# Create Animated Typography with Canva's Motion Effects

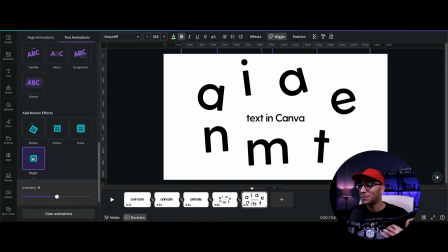[4:08]
Like that's, we want a very subtle animation for this particular effect.
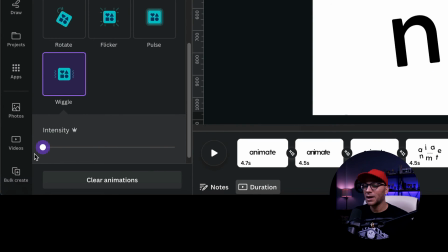[4:12]
So what I'm going to do is drag the intensity way, way down, all the way down actually, so that we just have it so that there's a little bit of movement. All right. So now that we have our transitions and our wiggle animations in place,
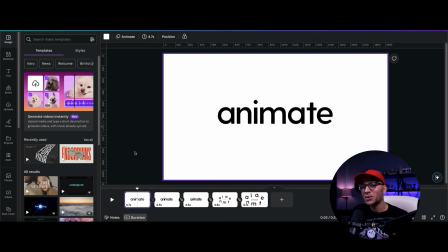[4:23]
we're going to change the duration of each of these slides because we don't want to have to wait four seconds for the animation to happen. So in order to do that, we're going to click on any one of these slides and then click edit timing in the top toolbar.
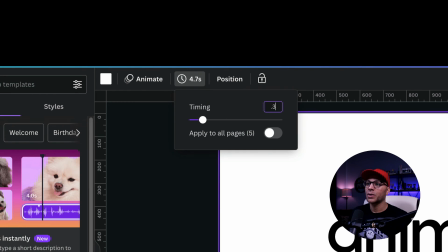[4:36]
And then let's adjust this to something like 0.3 seconds and apply to all pages.
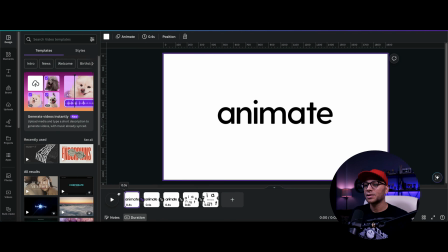[4:42]
All right. So now this is what our animation looks like.
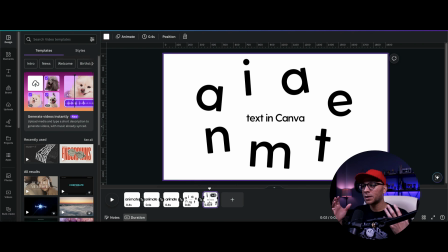[4:47]
And then for this last slide, we really want to be able to see that lingering wiggle effect.
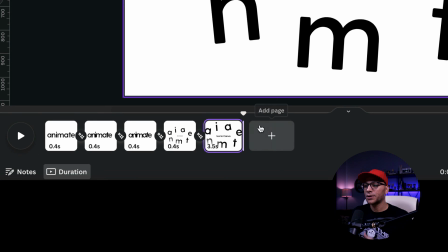[4:52]
So I'm actually going to drag this so that it maybe is a little bit longer. Maybe about three and a half seconds or so.
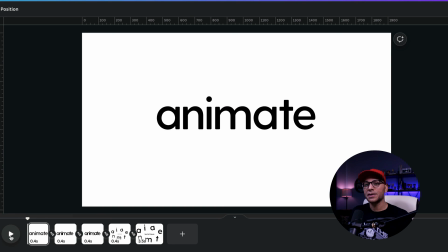[5:00]
And this is the effect now. So there you have it. That's how you can animate text in Canva. If you like tips like this, be sure to subscribe to the channel for more. Thanks for watching and I'll see you next time.